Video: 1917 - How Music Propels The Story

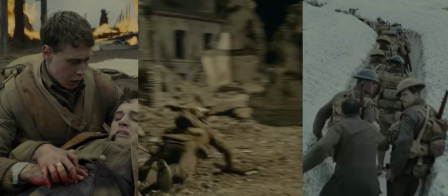740s
The music throughout 1917 has been full of tension,
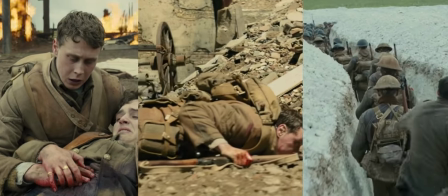744s
but has proven to be far more than just a tool to serve the story.
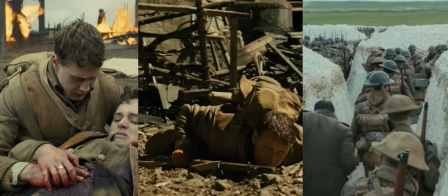750s
It has become the story. It's become the force that has pushed Schofield onwards.
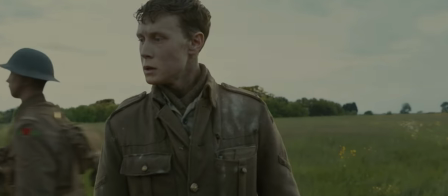758s
And so the resolution of the music can only come at the very end of his journey,
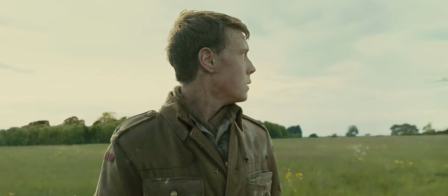764s
when Schofield delivers on the promise that he made to the man who saved his life. After he finds Blake's brother, the tension in the music is finally released and
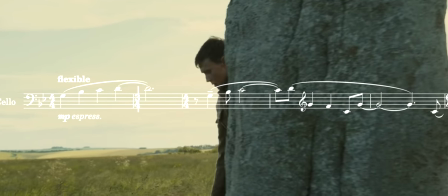781s
the solo cello returns.
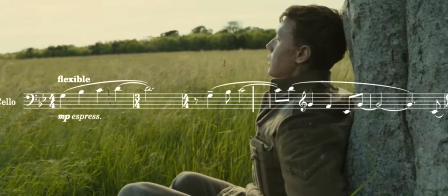785s
A moment of stillness, a trembling breath out.
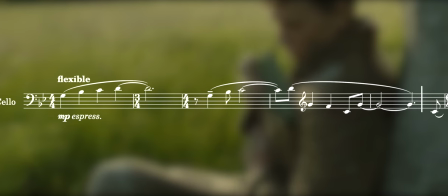793s
This cathartic melody reminds us of what has been lost throughout this journey,
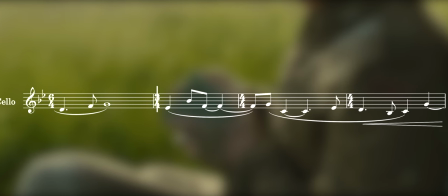798s
but it also reminds us of the connection that's been formed between two people, in spite of the circumstances.
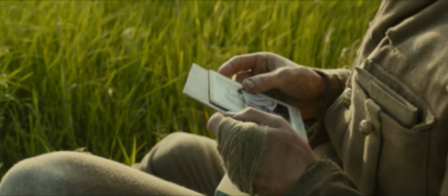806s
Even against a backdrop of chaos and darkness, friendship and love can still be found.
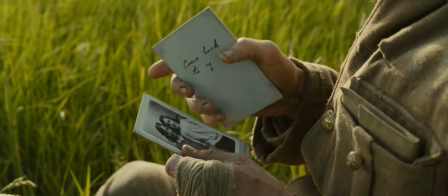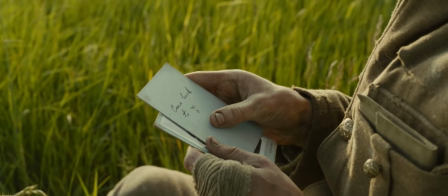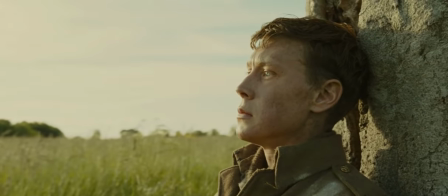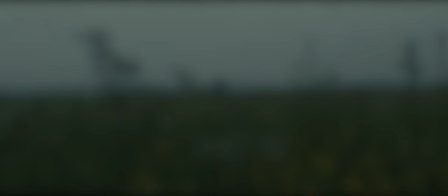833s
Thank you so much for watching. I've been meaning to do a video on Thomas Newman's music for such a long while so it's amazing to be able to finally do it.
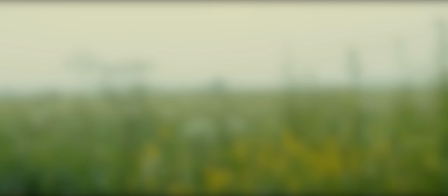841s
I love this film and I was completely gripped when I first saw it. If you enjoyed this video, do take a look at my other film score analyses,
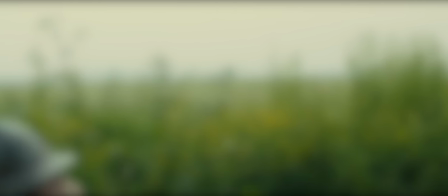849s
linked in the description below, and take a look at my Patreon account if you'd like to support my work.
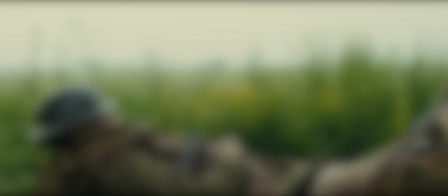855s
See you next time.